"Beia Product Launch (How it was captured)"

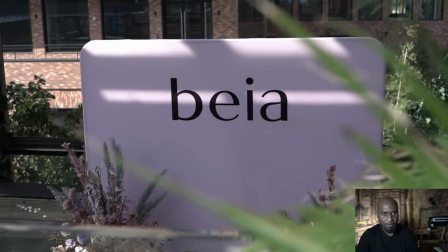to make sure I got something good let's go to the next one
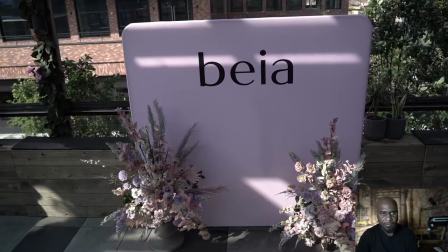all right this one is I just wanted to get a wide
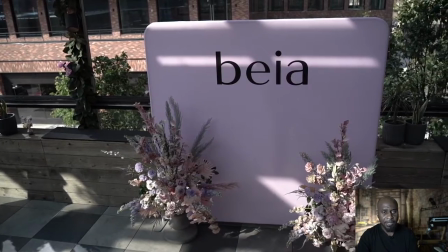shot of the I can get it on the level I'm actually on a
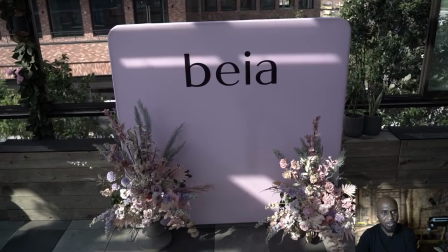higher level right here I can get it down below because my lens wasn't wide enough
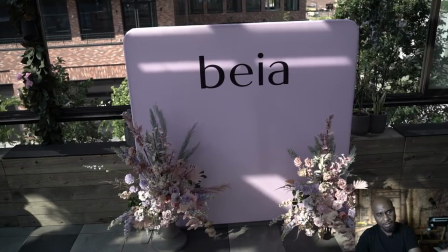and the distance between the backdrop and and in front of the backdrop is really short so I had to go on top and that's how I have a top
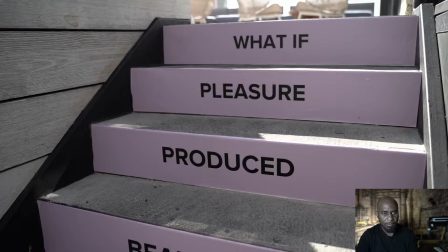down look all right let's get another shot here so this was actually hold on
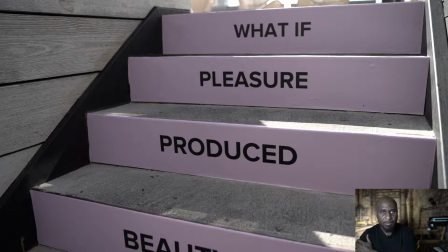so this was done at the venue and this was 74 white which you know which is an event space if you see me looking down I'm just looking at my computer I'm looking at the the clips that you're looking at so but this is a 74 white it's a it's a it's a
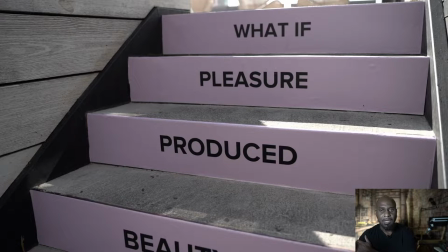nice event space I liked it I like it but there it was really hot I'll talk about that later on in the video but they actually painted the I don't know this is a something about the product what if
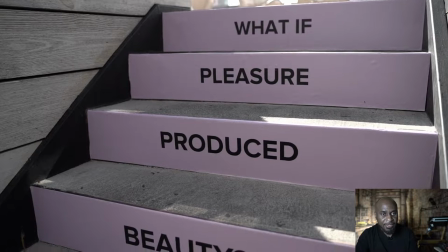pleasure produced beauty that's and I and I shot this I just saw it
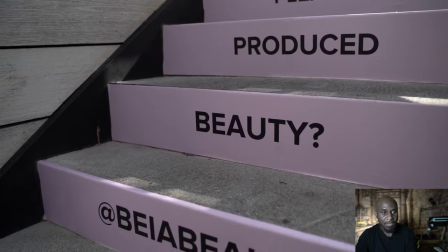and I'm like wow this looks good this is a good idea and then it has to add Bria beauty
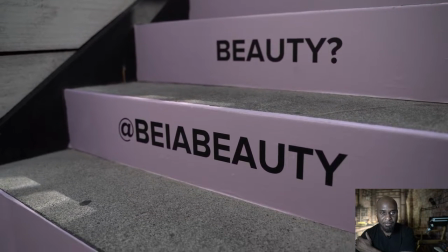you know so people can look it up on the net and you know
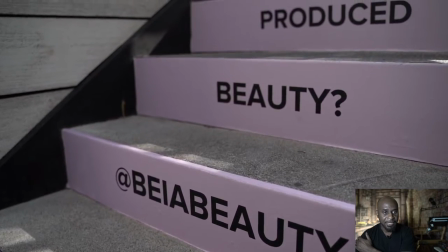and and tag it whatever people do you know I'm not
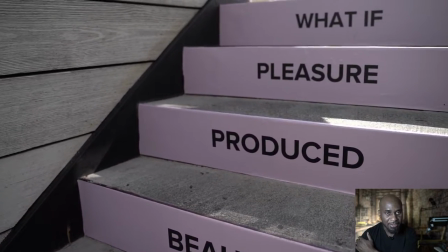I'm not very versed in social media but I have
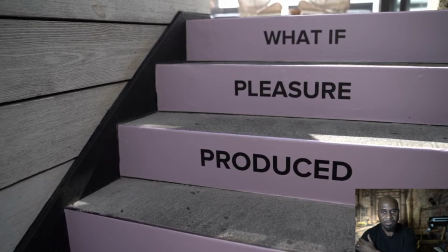to I have to get more involved with it okay so that's it I just got a pen and then I think I got another pen
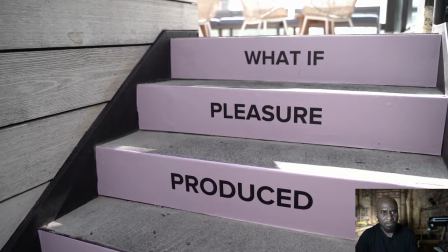let me switch to another clip okay so I changed the exposure to make it brighter because I thought it was a little bit a little bit dark so
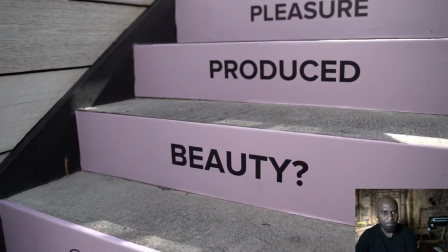I did a second shot and I changed the exposure to brighter so I stopped the camera stop the recording restarted recording and just did
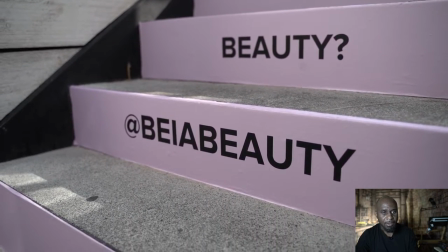it over all right this doesn't even take like five seconds to do so when you shoot in slow motion the clips look longer than they actually are.
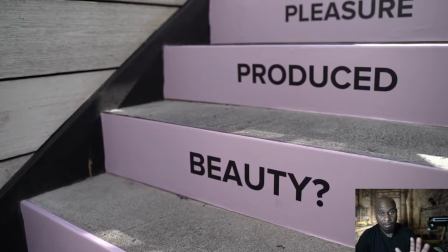Okay, so just a note about that. But I love, I love shooting with slow motion. And this is in camera.
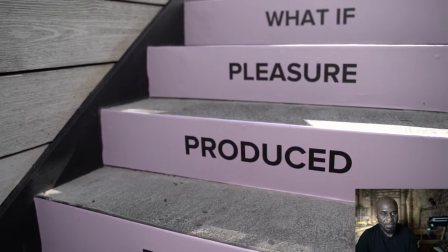Let's go to the next clip.
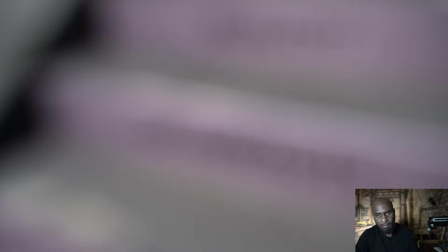I think I was trying to do, I was trying to do a rack focus with autofocus, but autofocus was not working. I think maybe I was too close to the, to the stairs and I was too, too close within the range.
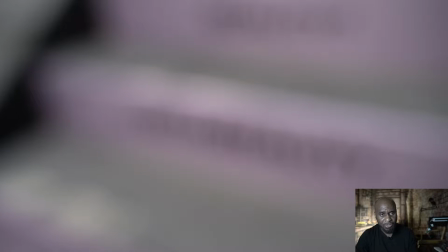and I eventually got it to work this usually doesn't happen with this camera lens but
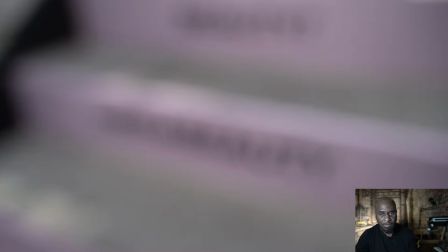somehow it happened so let me go to the next clip eventually it focused
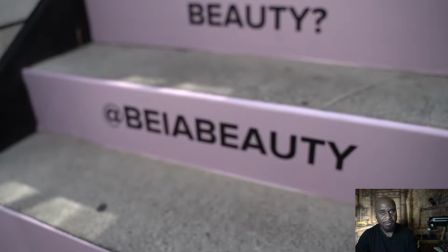at the end like now okay right like that so you could use that part just cut out the beginning and when I said you
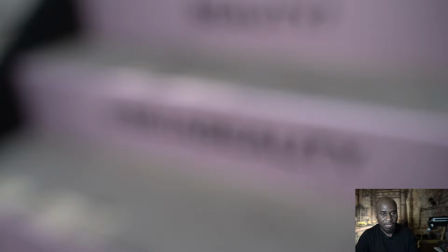can use that part I'm talking about the editor so this one actually had so
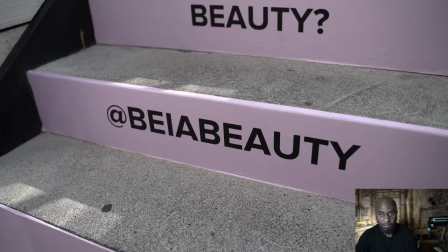this one was actually not in slow motion because when you're doing a rack focus without a focus are you using slow motion it actually takes too long not to focus even if it focuses in fast obviously with slow
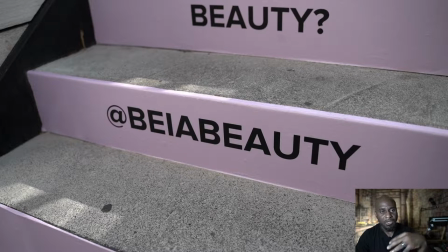motion it slows it down so it cannot takes long so if you do an Iraq focus it's best to just do it with without slow motion all right so let's switch to the next clip
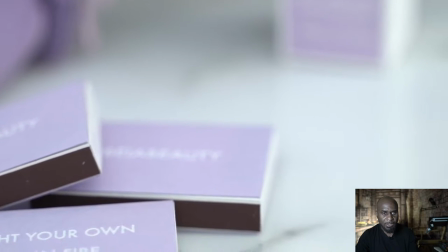this one was just items
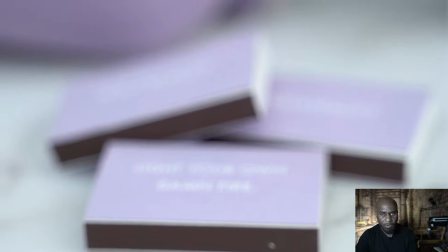on the table for the decor with some words in it said light your
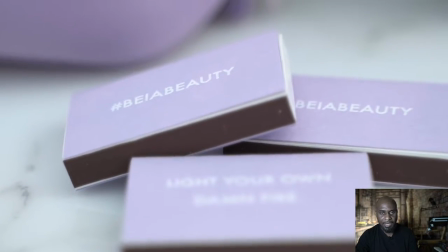own damn fire which I like at be a beauty and it was pretty cool I liked I like that so I just said let me get a nice close-up
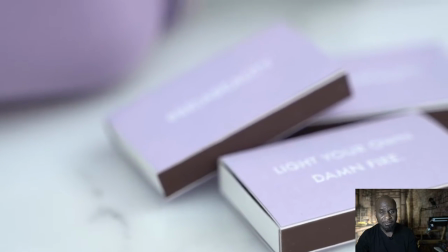I just zoomed in with this 24 to 75 20 28 to 75 camera on I just zoomed in and then I punched in
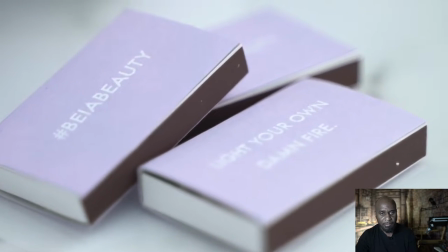with the APSE crop and that's what I did I just panned
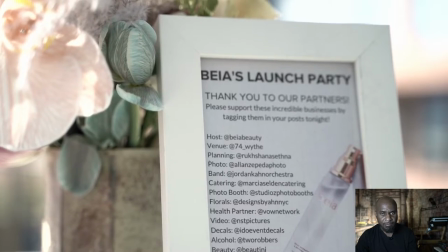over it okay let's go to the next one and this was also on the table and this
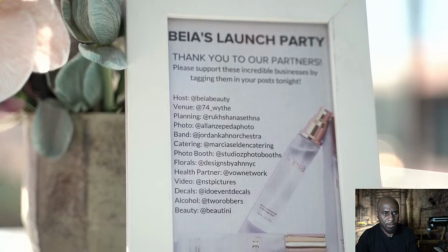was just showing all the let me pause it for a sec this was showing
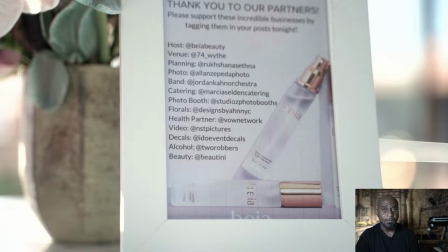all the the vendors for for for this event and hostess beer beauty venue 74 white planning is rock rock Chasina photo is Alan Ziped photo the
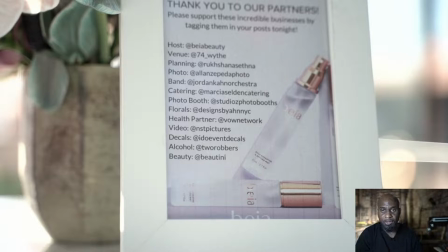band was Jordan Cannes Orchestra that band was good so if you have an event like a wedding or any other event I definitely would recommend I'm in a good spot where I can I can actually recommend venues and bands because I've been to
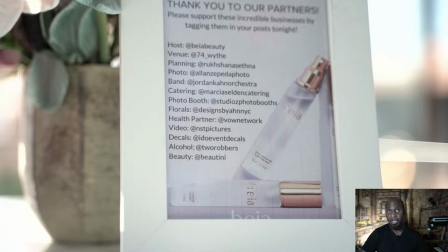so many tons and I know when when it's good when I hear a band I love music music is my first love even though I can't play any in any instruments but I just love music I think it's the best thing that was ever created in the world
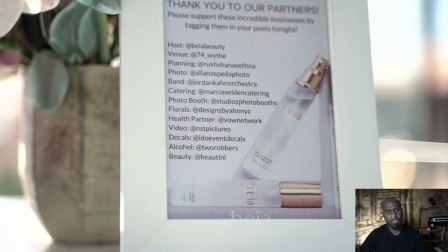so that band was pretty good the lead singer she sung Whitney Houston I think it was I want to dance with somebody whoa she was good okay the band was good and the sound coming out from the speakers was also good because sometimes you go and there's a band and the sound just
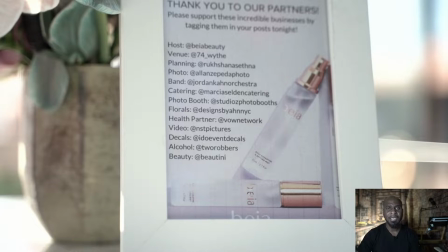sounds horrible even though the people could sing but the sound is just bad the sound engineers just didn't do a good job. Okay, so let's go to catering. Marcius Selden catering.
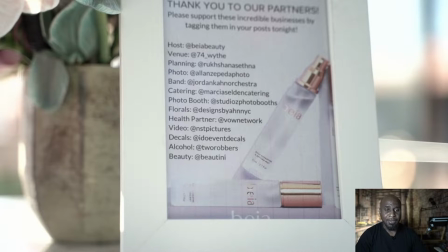And the catering was funny, right? It was good. I didn't have any food, but when I said it was good, that they were bringing out a lot of food.